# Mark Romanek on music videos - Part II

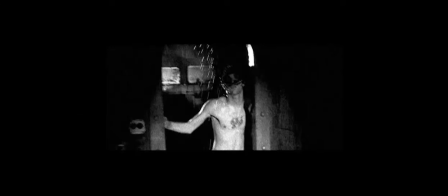4s
I've really never had anyone in front of my camera that I thought was more adept at that specific thing that is video performance, which is different than acting, it's different than something you would do on a stage,
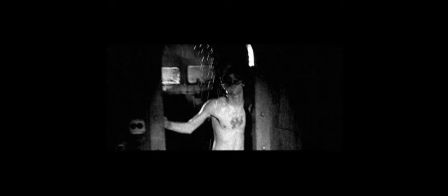17s
it's knowing how to make a graphic idea, it's knowing how to turn on the charisma for the camera,
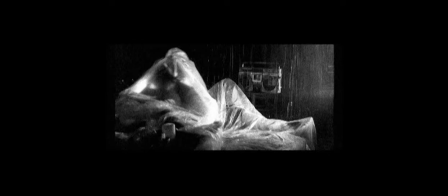25s
it's even down to knowing lenses, lens sizes and how to work the light, but in ways that create iconic moments. In a video you're trying to create iconography,
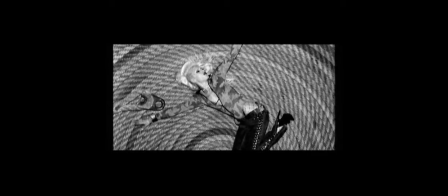36s
flashes of iconic graphic imagery that has a kineticism to it and an energy to it and she does it better than anyone I've ever worked with. One of the things I wanted to do with No Doubt is I wanted to just something as simple as make a gritty looking black and white video because when you think of No Doubt you think of vibrant,
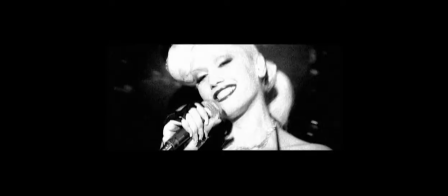54s
vivid colors. I just thought let's make a little left turn here and do something that looks a little different. I remembered seeing a photo essay in some European fashion magazine and I remember there
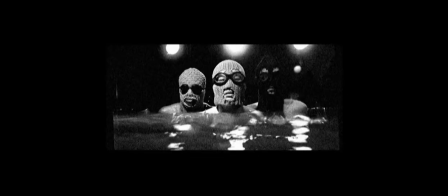68s
was this quality of like punk glamour and it was all set in a kind of aquatic world. I was thinking of it almost like an early 80s punk documentary where the streets and the city, instead of buildings and pavement and asphalt, it was going to be water and cargo ships. We scouted the San Pedro Harbor, Los Angeles, the port of Los Angeles, basically, and it looked great. And I'd never really seen anyone shoot a music video there before.
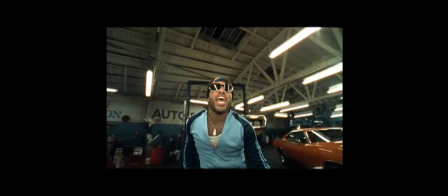102s
I want to talk about this Mick Jagger video, which I really liked the song and I didn't particularly have any ideas for. I remember I was flipping through a magazine and I saw, strangely enough, a fashion shoot that showed a male model,
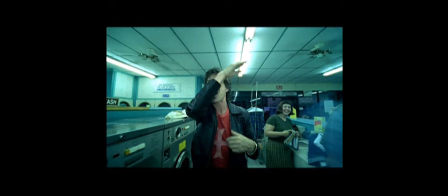116s
a very muscular guy, with a body camera rig strapped to his body.
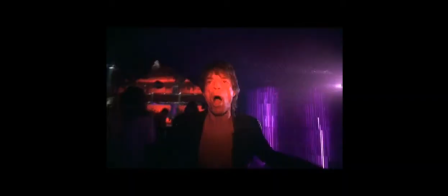122s
And when I saw that and I was listening to the song, I said, you know, I've seen that shot a million times of the camera attached to the body. And it occurred to me that if you took a trick like that, but you made it wall-to-wall and every single shot in the video was a body camera rig,
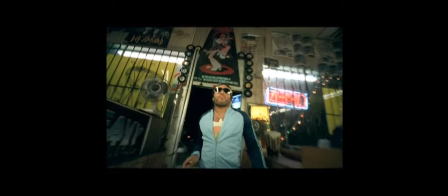138s
then it would maybe just cumulatively be really impressive. And Mick Jagger is such a physical performer,
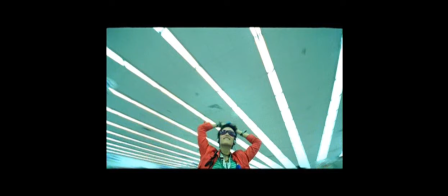146s
and the idea that the actual video would be driven by him physically, that was really exciting to me. Normally, when you see those shots in movies,
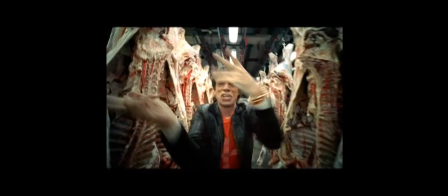157s
they're just sort of head and shoulder shots because the camera needs to be attached tightly to the body and you can't really arm out too far away from the body. But I said, I want to get a wider shot. Let's figure out how we can actually get the camera away from the performer. And that started, you know,
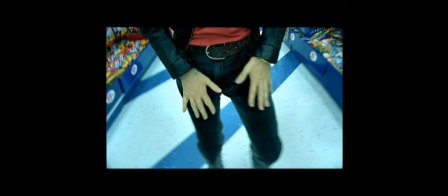176s
a really lengthy process of designing and building a custom body rig. and it was extremely awkward and I deliberately put them in very tight spaces like a record store and a video arcade and so getting used to maneuvering this incredibly awkward thing was a real challenge.
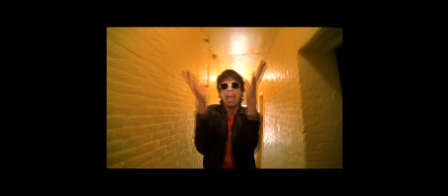195s
Mick didn't like it at first because he felt just very restricted but I said you know what like if you smash the camera and break it we've got three of them don't worry they're cheap cameras. I didn't really care I didn't want them to be careful so when Mick finally did a take where he really just spun around and
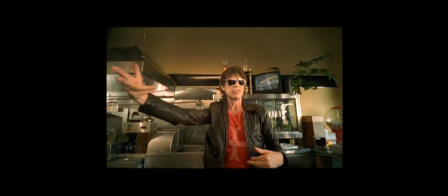211s
I do think he banged the camera a couple times I showed him the playback and at that point he said yeah that does look really cool and now I see how to play with it and if I swivel my hips the camera will tilt and he still didn't love it but I think he realized that it was sort of worth the work
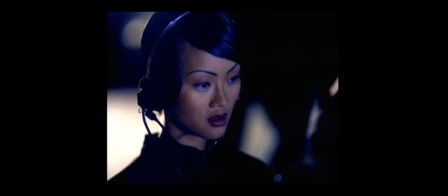228s
it was definitely more collaborative in a good way working with Madonna some artists know that they don't necessarily have a knack for filmmaking or a sense of imagery or filmmaking and they let you just do it.
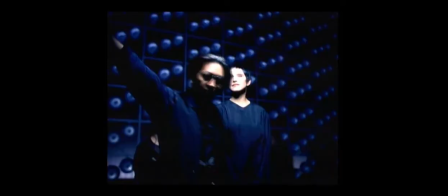238s
Other people are literally too busy and they just really, they may know a lot about it or have opinions about it,
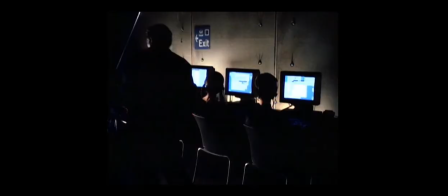244s
but they have so much going on they'd rather just say, it's your job to take care of this and I trust you.